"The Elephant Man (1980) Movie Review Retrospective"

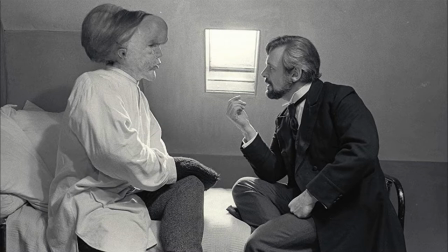This battle that both Merrick and Treves face for Merrick's human identity culminates in several memorable,
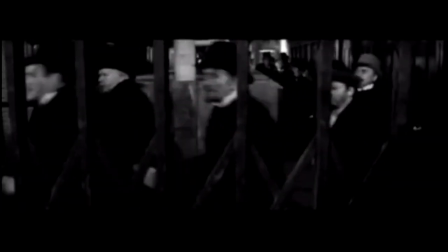if not heart-wrenching scenes, one of which being when a mob corners him after Mr. Bite sneaks into the hospital and takes him,
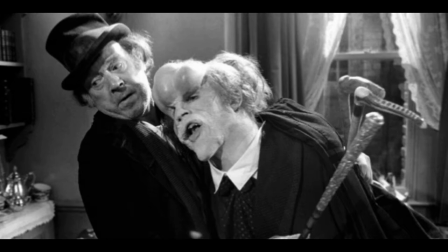but is eventually freed by other circus performers when they witness and empathize with him.
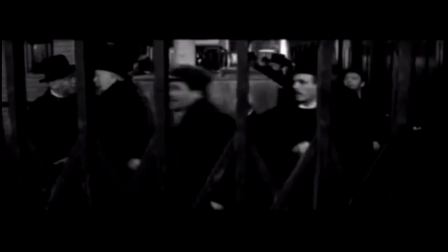When Merrick shouts down the reactionary mob in a last-ditch effort to claim his dignity and humanity,
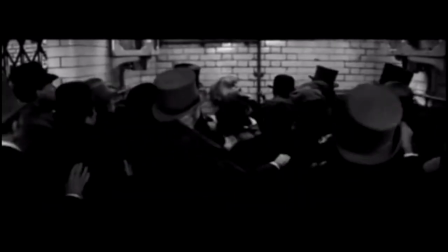it pulls at the heartstrings.
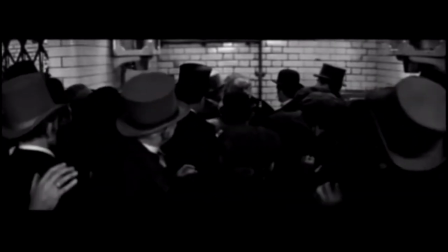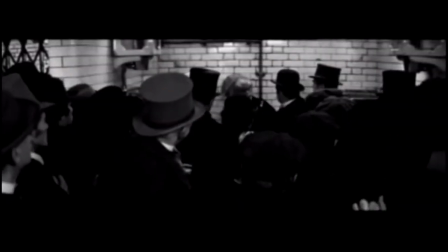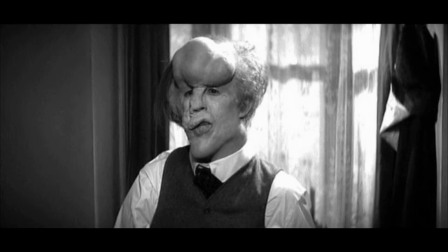There are also other moments that are sad but also tender and quietly uplifting,
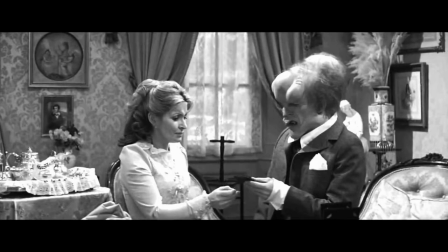such as when Merrick cries because a woman he finds beautiful is actually being nice to him, something he is not accustomed to,
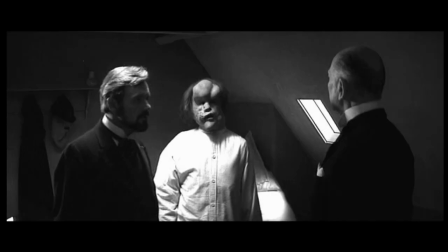or when he speaks on his own accord for the first time, showing that he can think and develop his thoughts the same way most others can if not more so or simply
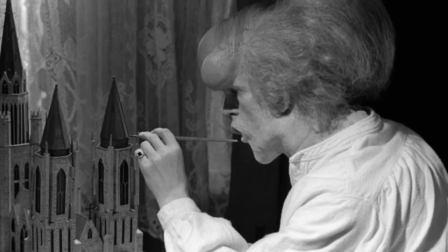seeing him get his own room at the hospital have the ability to have hobbies and have trees or others visit with
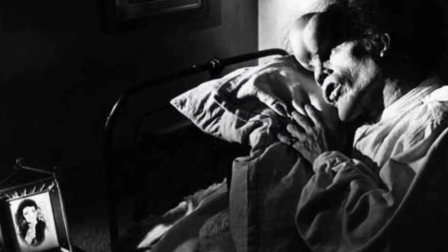him or take him to theater productions all so that he can have some semblance of life despite his debilitating condition it also
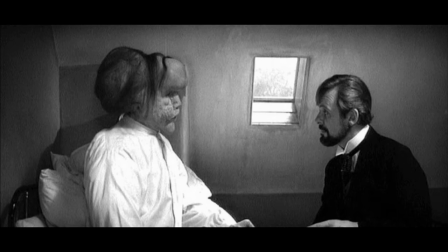can't be overstated how it's just not the screenplay or cinematography or direction and makeup that bring both Dr. Treves and Merrick alive.
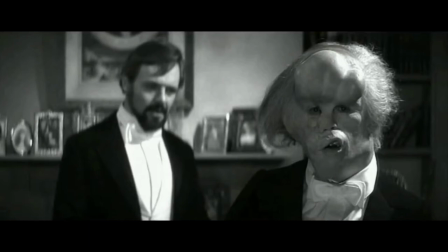Both Anthony Hopkins and John Hurt give outstanding performances.
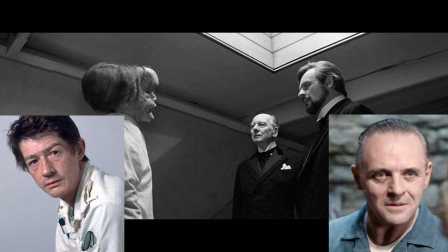Each have been featured in numerous films and have been acknowledged for numerous roles,
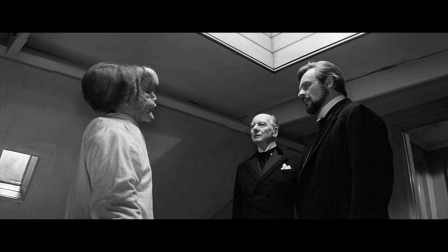but dare it be said, these two performances are near the top, if not at the top of their careers.
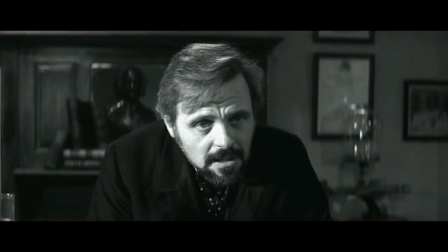Hopkins epitomizes the intelligence of a doctor while also being perceptive in how to handle those around him,
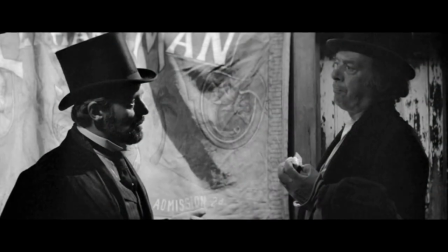whether it be coyness to Mr. Bites so that he can eventually get Merrick away from him,
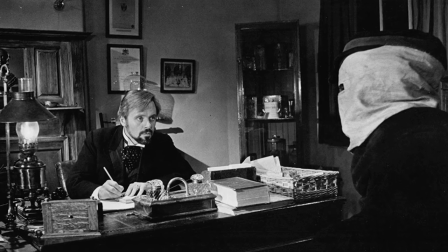or the kindness, care, and concern he shows to Merrick.
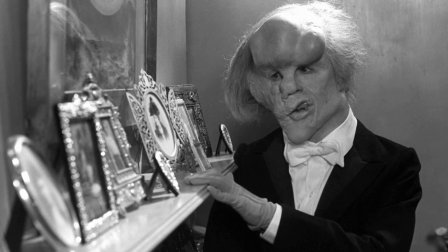For an unrecognizable hurt underneath full makeup, the range of emotions that he delivers,
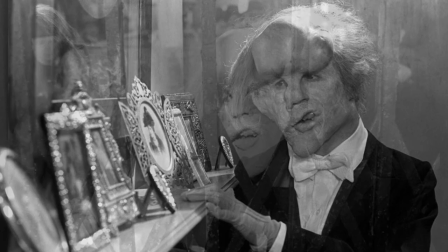which comes primarily from his eyes or brief lip gestures, alongside limited body movements or miming, is remarkable.
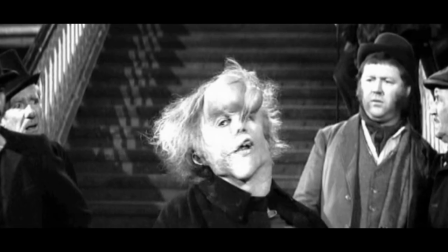Between the outstanding makeup job and his performance,
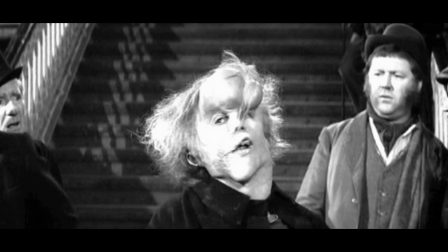Merrick, his emotions and his struggles feel and seem so horrifying, so real,
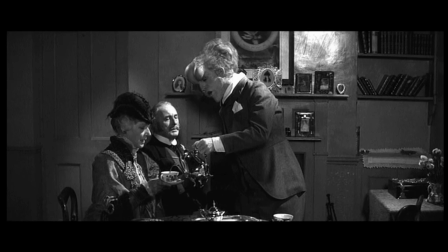yet all the while so inspiring and uplifting, leaving us with an honorable depiction and tribute to a man who lived a life that was so unimaginable to most.